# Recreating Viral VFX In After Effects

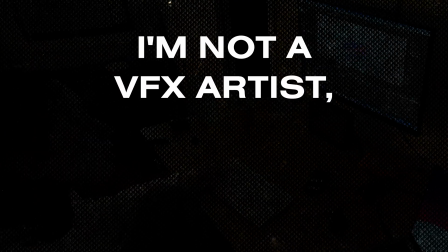(0:00)
In today's episode of I am not a VFX artist, but I'm going to attempt to do VFX,
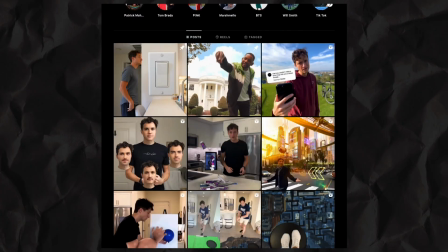(0:04)
I came across a video by Jesse Richards, who is a very talented VFX artist and video creator.
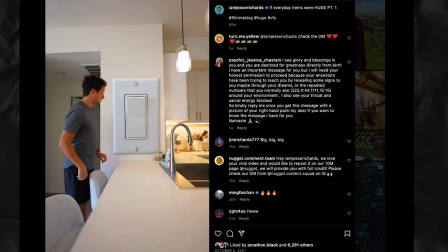(0:10)
I'm sure you've seen his videos on your feed at some point, and this is the video I'm going to attempt to recreate.
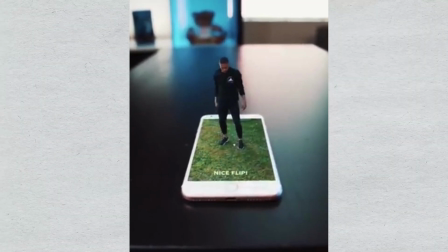(0:17)
Basically, the concept is like a 3D iPhone game. Very cool. My guess is that he filmed this person in the grass, or maybe just fully on a green screen,
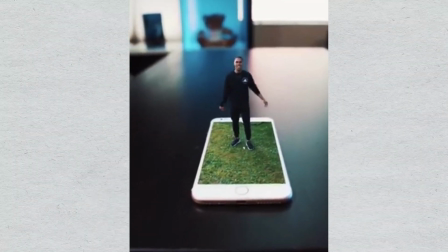(0:25)
and keyed him out or rotoscoped him out and basically masked him into the scene with the phone.
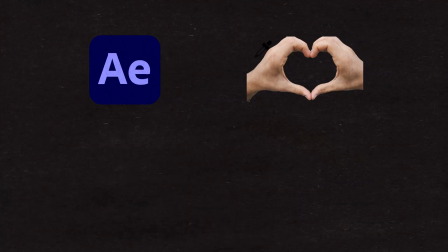(0:29)
Now, I do have a basic understanding of After Effects, keying out green screen, masking, keyframing, but I have no clue how to do anything 3D. So I'm gonna keep everything on tripods and avoid tracking because that scares me and I'm not there yet.
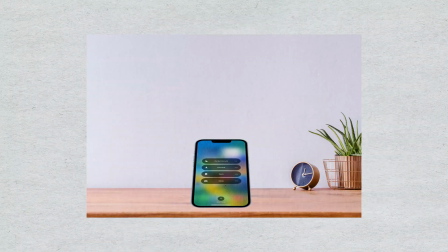(0:46)
My concept is basically iPhone on a desk. You know how iPhone has those like focus modes? Hand will come in and click the work focus mode and then a tiny little version of me will appear
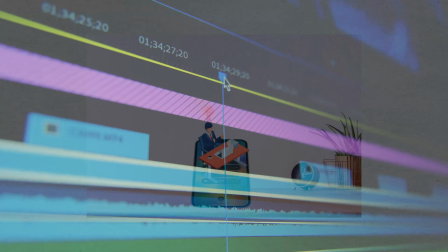(0:57)
out of the phone and I'm basically going crazy editing in the stew on my little desk. With that said I think we're gonna need two shots for this so let's go get those.
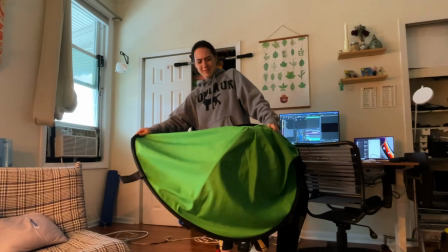(1:07)
I started by getting out my pop-up green screen and every time I open this my light flashes before my eyes.
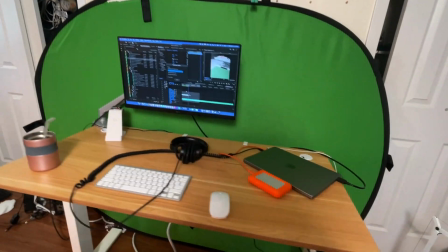(1:13)
I stuck the green screen behind my desk and lit up my scene from the right side with one Amaran 60x light.
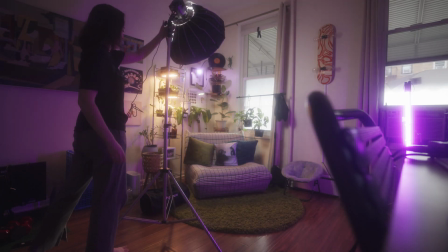(1:19)
I've been loving this light. I've been using it for a bunch of my recent shoots. It's really quite small but it's bright enough to literally light up this whole scene.
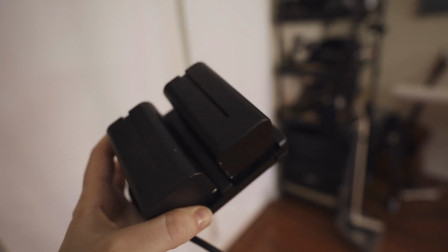(1:26)
I can also change the color temperature and it takes mpf batteries so I can stick one of those on and it's even more portable.
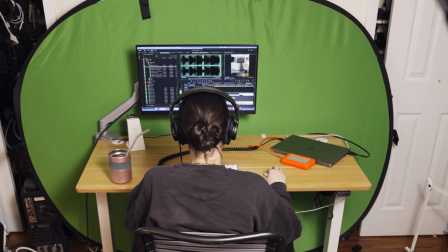(1:32)
Angled my camera to shoot slightly overhead then I sat at my desk and edited for about 20 minutes to get enough for a quick time lapse.
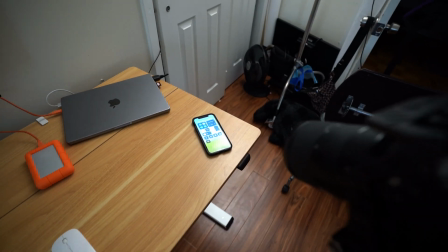(1:41)
The phone scene had my phone on the desk and eyeballed what I thought the angle should be but I
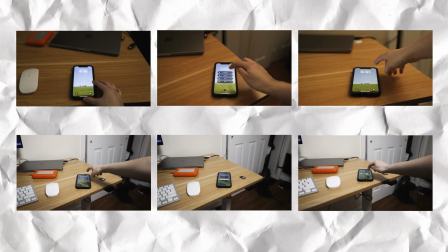(1:45)
redid this a bunch of times with different angles because my brain struggled quite a bit with the perspective of it.
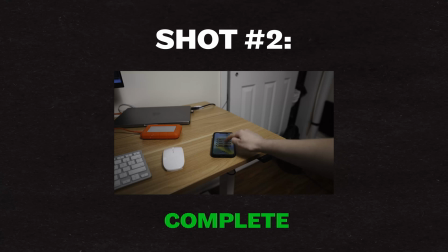(1:50)
Then I had my hand, click onto the phone and select the focus mode. Now that we have those, we're going to bring them into After Effects and do some magic.
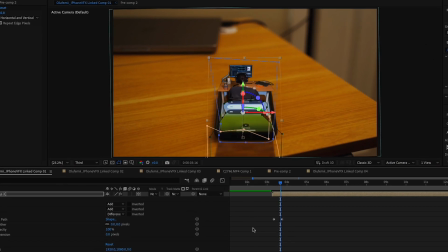(1:59)
Hopefully. I am a VFX master. I just finished editing and I went kind of crazy and I just tried a bunch of things. Here's what I ended up with.
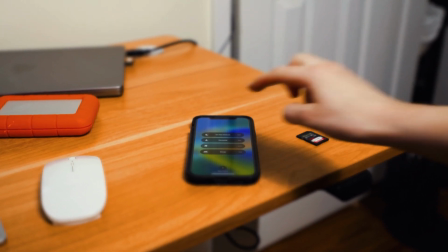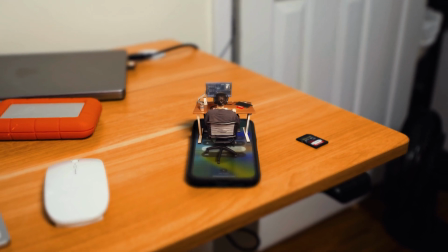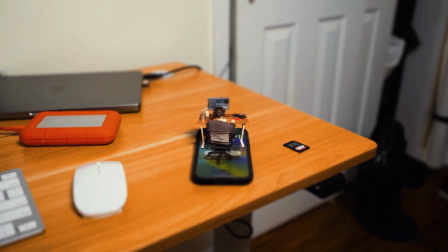I will now be taking VFX work. My hourly rate is $1 an hour because the quality is low.
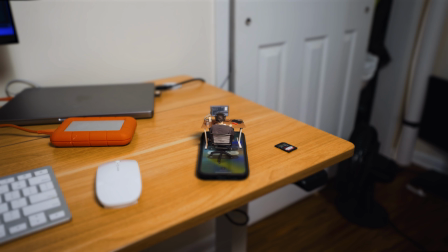(2:36)
I'm actually not upset with how this turned out. I'm proud that I had some random VFX knowledge somewhere in the old noggin.
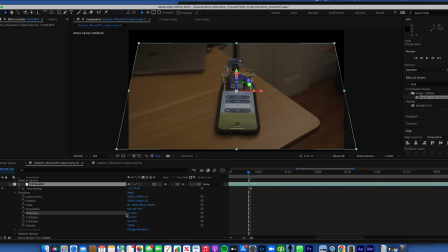(2:44)
There were a few points where I was frustrated because I couldn't quite get the perspectives.
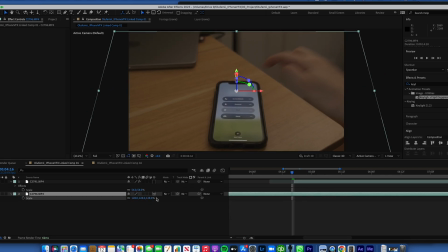(2:49)
It's not meant to look hyper-realistic. It's kind of meant to look a little like whimsical, but it's a good starting point. I'm going to break down my whole post process, but you VFX artists out there are going to cringe because I don't know what I'm doing,
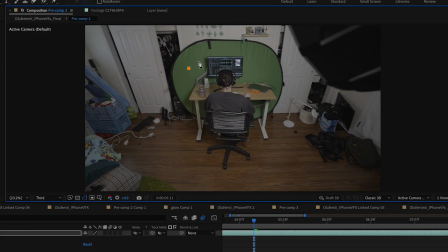(3:02)
And I'm sure there are better ways to do most of these things. So here is what I did. I started off by putting a basic mask around the desk, then keyed out the green screen.
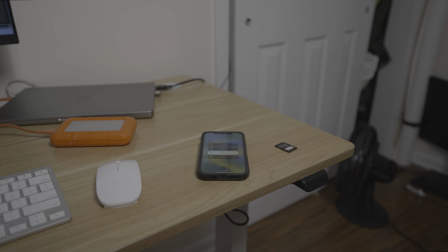(3:11)
Went ahead and lined up my desk scene onto the phone scene and made sure that the perspective matched up. Added a basic color grade to both scenes.
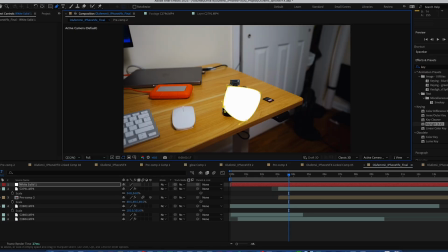(3:20)
Then I keyed out the floor but didn't love how that looks, so I added a shape layer on the phone screen. Added noise to that shape layer and made the color black.
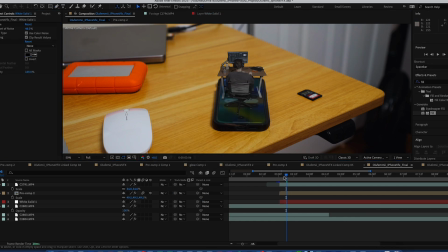(3:27)
And lowered the opacity so that you could see the phone screen coming through.
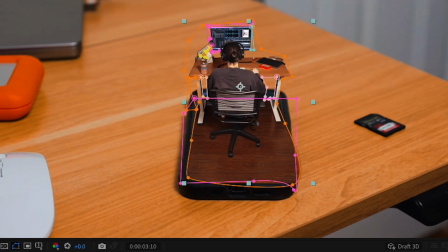(3:30)
But then I didn't love that either so I brought back some more of the floor and just changed the blend mode so that it was still see through.
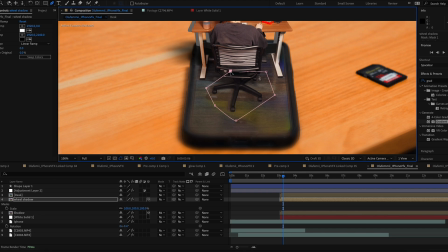(3:37)
I added some shadows to the legs of the chair by duplicating the desk shot, moving the position and then changing the blend mode of the legs.
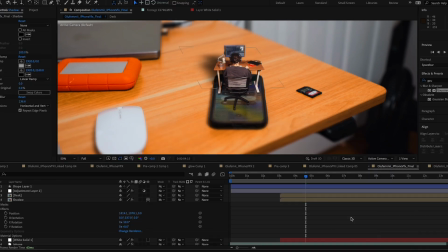(3:44)
I did the same for the mini me desk so that the shadow hits a bit of the real desk.
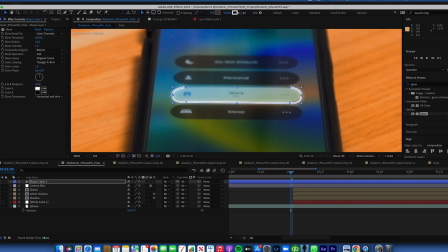(3:48)
I wanted to add something to make it seem like the desk was really popping out of the phone so I created a shape layer that outlined the work icon and added some glow to it.
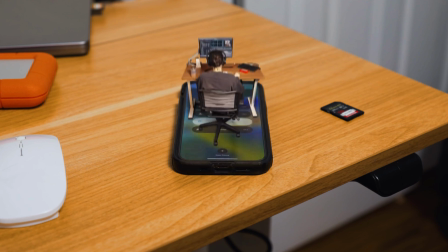(3:56)
Then with some keyframes I animated the desk so that it would appear from the bottom of the phone. Created a mask so that you don't see the desk until it appears from out of the work icon.
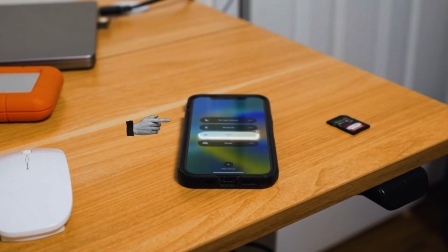(4:05)
Animated my work icon shape layer to spread out as the mini desk pops out, which gives it a bit of a futuristic look.
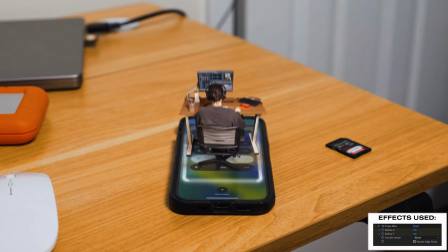(4:13)
Added motion blur to everything, as well as adding a cross blur to the mini desk as it pops out and pops back in.
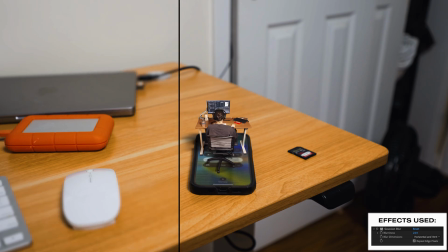(4:20)
Added a Gaussian blur across the whole scene to create a tilt shift slash depth of field kind of look.
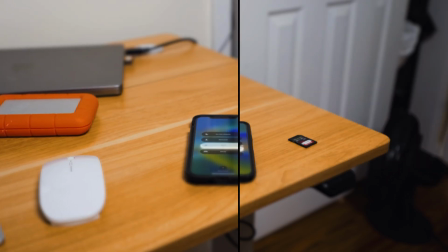(4:25)
Then once all of that was done, I keyframed whole scene to add camera movement. And again, here is our final result.
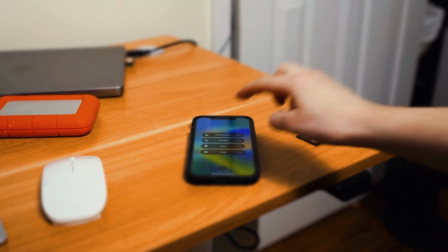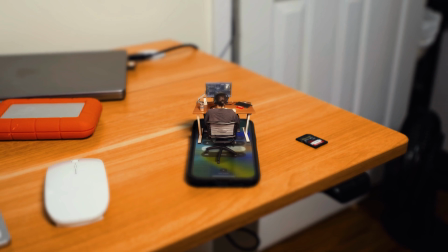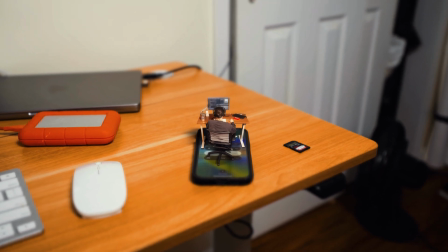So here are my takeaways from creating something like this. Really try and line a perspective while filming.
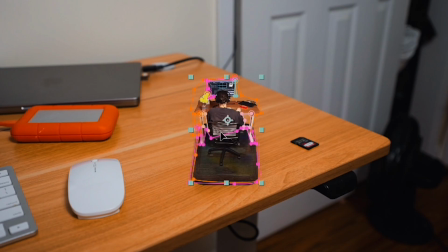(4:56)
This was by far the trickiest thing that I had to do. Perspective is really important to sell the effect.
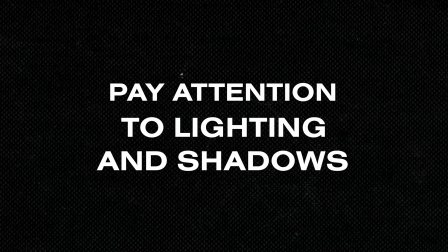(5:02)
Pay attention to lighting and shadows. This, this one, this one got me.
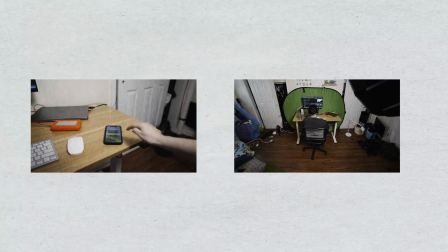(5:07)
You want your source of light to be coming from the same direction. It'll save you a lot of time in post because then you'll have to recreate shadows in post, which is not fun. And you want to think about how your lighting interacts with different elements.
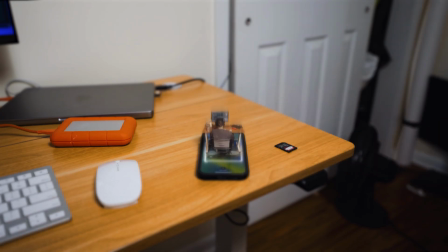(5:19)
So I wish that I had thought about how the phone screen would light up the desk from underneath.
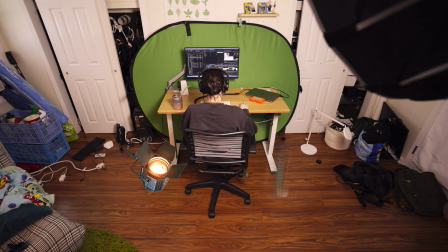(5:26)
If I were to redo this, I would put lights underneath my desk, shining up and lighting up all that so that it makes sense with the phone scene.
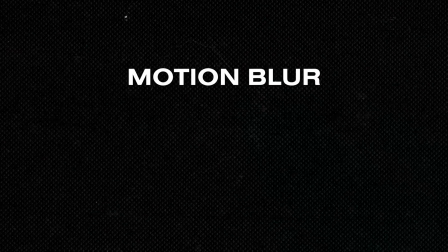(5:34)
And then little details like adding motion blur, shadows, matching the colors, adding glow, these sort of things when compositing your images together just up the level of quality.
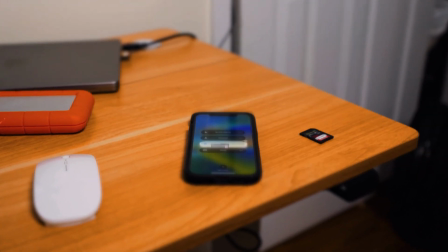(5:46)
Doing this has made me even more appreciative and impressed by all you VFX artists out there. I will continue on this VFX journey because it's fun although stressful it is fun and I hope that you learned a little a little something here and there. If there's a VFX video that you want me to recreate send it to me. I will attempt. Thanks for watching. See you guys later.